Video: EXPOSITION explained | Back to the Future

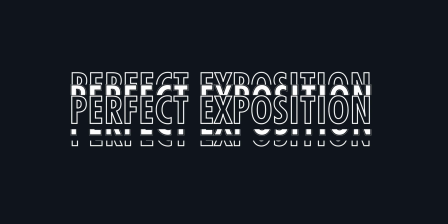Exposition is what filmmakers use to tell us viewers more about the world of the movie,
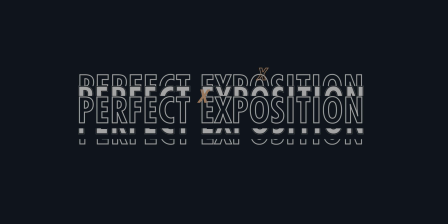to establish the rules of that world, and give us important information for the rest of the film.
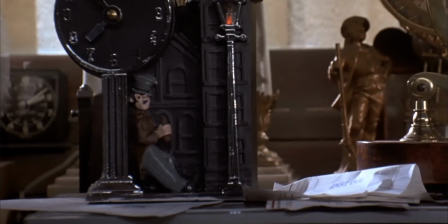If done well, the audience won't even notice the exposition. But fail, and it will be glaring.
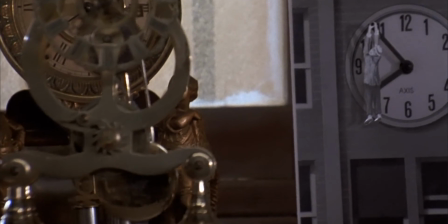The audience hates blatant exposition. After all, exposition is rather dull.
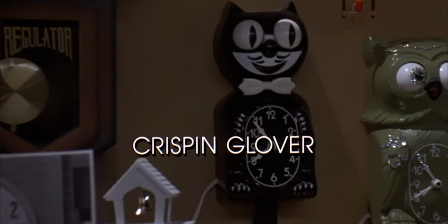It doesn't progress the plot or strengthen our characters in meaningful ways. It is, however, oftentimes necessary.
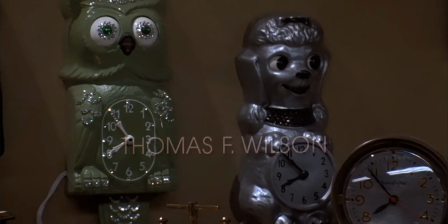Before a daring heist is attempted, we must be told the plan.
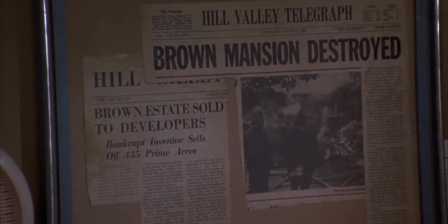Or, if the movie's set in an alternate world to ours, we want to learn a little about it before the ball starts rolling.
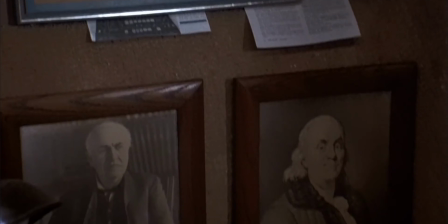Back to the Future, aside from being a phenomenal film,
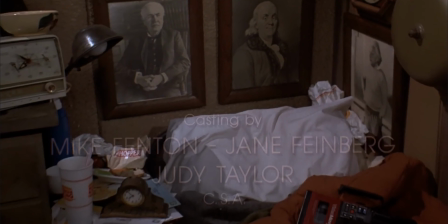delivers its exposition perfectly to the audience, and thus there is zero frustration involved.
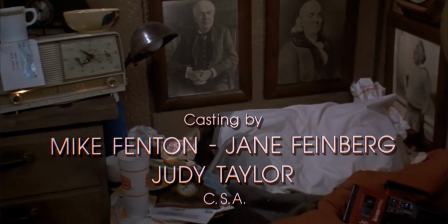How does it accomplish this? Let's find out.
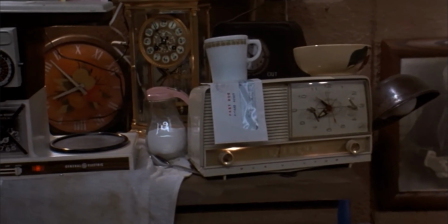Okay, so first off, the filmmakers convey as much exposition as they can visually, as opposed to having characters say it.
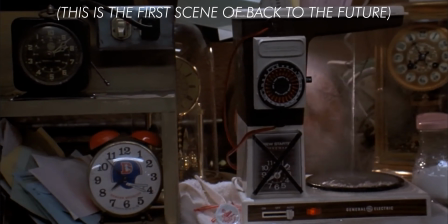Take the first scene, for example. The clocks tell us time is a main theme of the movie.
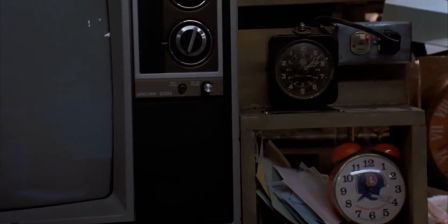Since it's about time travel, you know? We're also shown that plutonium has been stolen from some research facility.
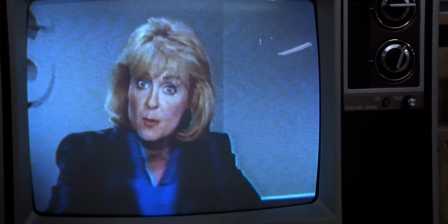This makes us think about how this might be relevant to the plot, and indeed it is.
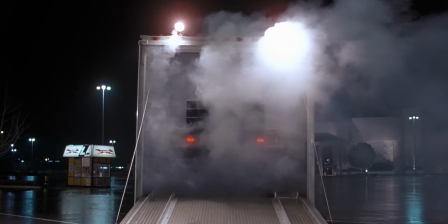The plutonium will turn out to be the substance that powers the DeLorean's flux capacitor.
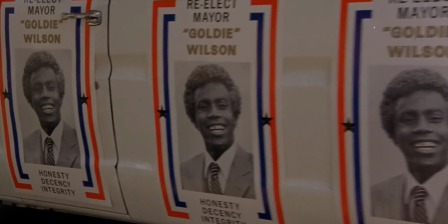Back to the Future is full of such subtle exposition. For example, we're shown a campaign truck in one shot for Mayor Goldie Wilson.
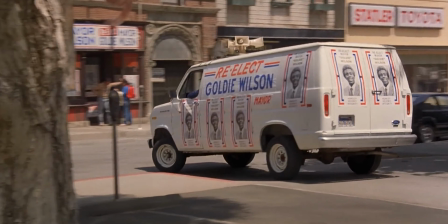This turns out to be the waiter in the diner in 1955.
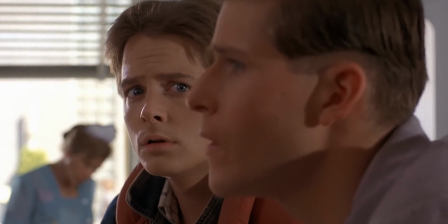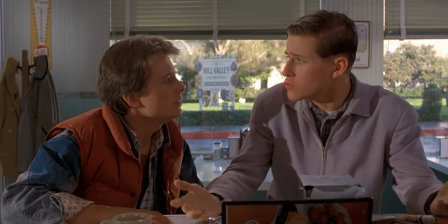What? You're George McFly. Yeah, who are you? Say, what do you let those boys push you around like that for?
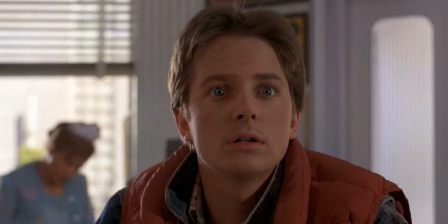Well, they're bigger than me. Stand tall, boy. Have some respect for yourself. Don't you know if you let people walk over you now, they'll be walking over you for the rest of your life.
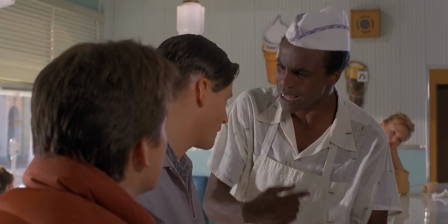Look at me. You think I'm gonna spend the rest of my life in this slop house? Watch it, Goldie. No, sir.
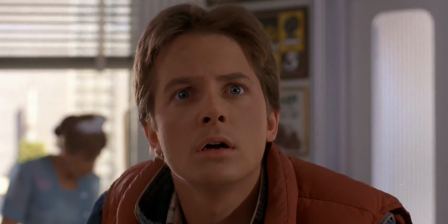I'm gonna make something of myself. I'm going to night school, and one day I'm gonna be somebody.
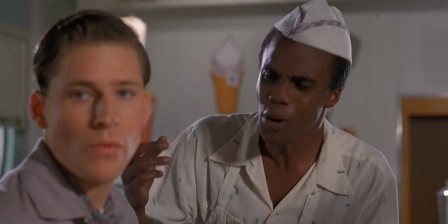That's right. He's gonna be mayor. Yeah, I'm an... mayor.
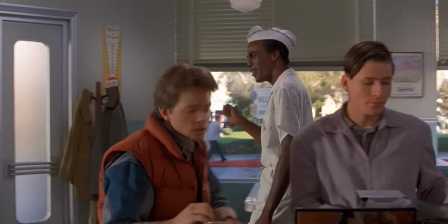Now, that's a good idea. I could run for mayor. A colored mayor, that'll be the day.
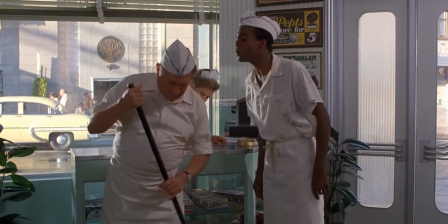You wait and see, Mr. Carruthers. I will be mayor. I'll be the most powerful man in Hill Valley, and I'm gonna clean up this town.
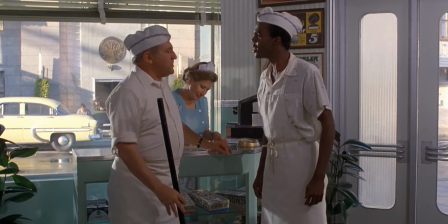Good. You can start by sweeping the floor.
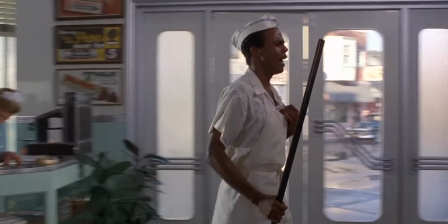For exposition that can't be just shown visually, Back to the Future has another jack up its sleeve.
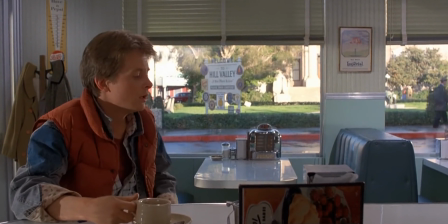It's vitally important for Marty McFly to know that the clock tower was hit by lightning in 1955 because
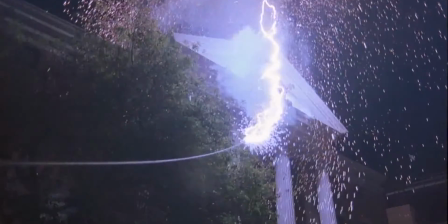he will use that energy generated by the strike to travel back to 1985 in the end of the film.
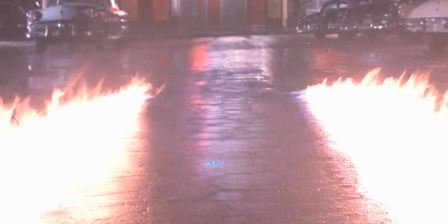But instead of having a character say,
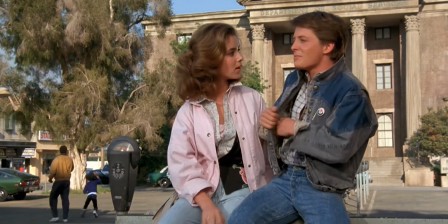"Hey, remember when in 1955 a lightning struck the clock tower?" the filmmakers go for a more subtle approach.
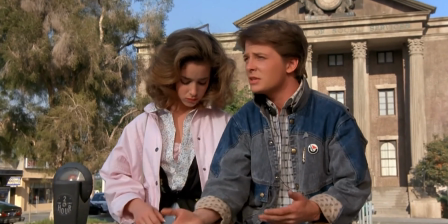The filmmakers are very well aware how annoying exposition can be, so they fully embrace it.
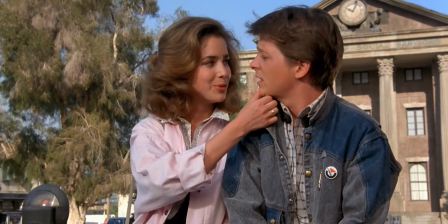Right before Marty and Jennifer are about to kiss, a nosy lady comes up to them, asking for a donation.
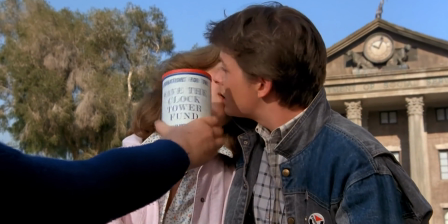Terrible. Save the clock tower! Save the clock tower!
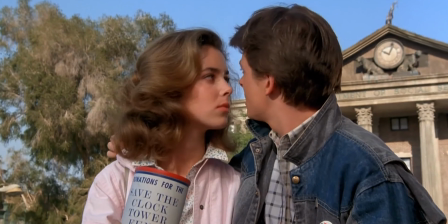Mayor Wilson is sponsoring an initiative to replace that clock. 30 years ago, lightning struck that clock tower, and the clock hasn't run since.
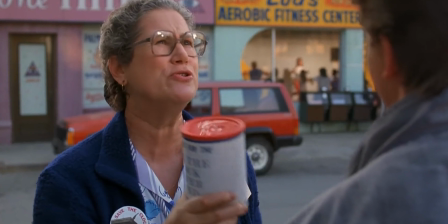We at the Hill Valley Preservation Society think it should be preserved exactly the way it is, as part of our history and heritage.
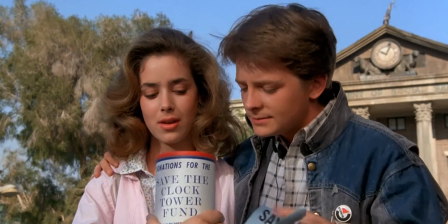There you go, lady. There's a quarter. Thank you. Don't forget to take a flyer. Save the clock tower!
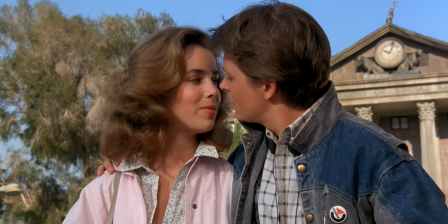It is in this manner that we learn about the clock tower strike. Marty and Jennifer are both visibly annoyed, and this sort of makes us accept the exposition more,
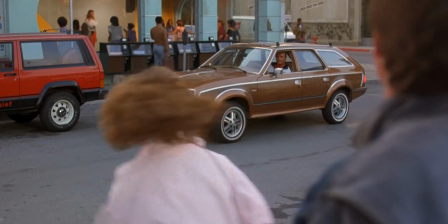because we're shown that it's normal to be annoyed by it, because the people in the world are also annoyed by it.
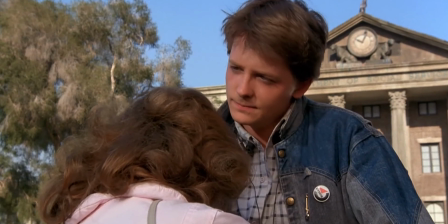The film is making fun of itself in a way. Plus, the exposition here is very subtle, and at first, you might just take it to be a joke.
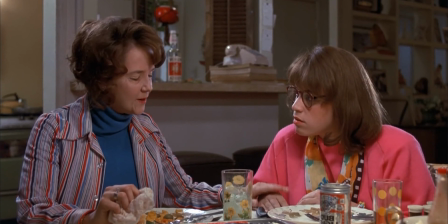Something that's less subtle is the story of how Marty's mom and dad met.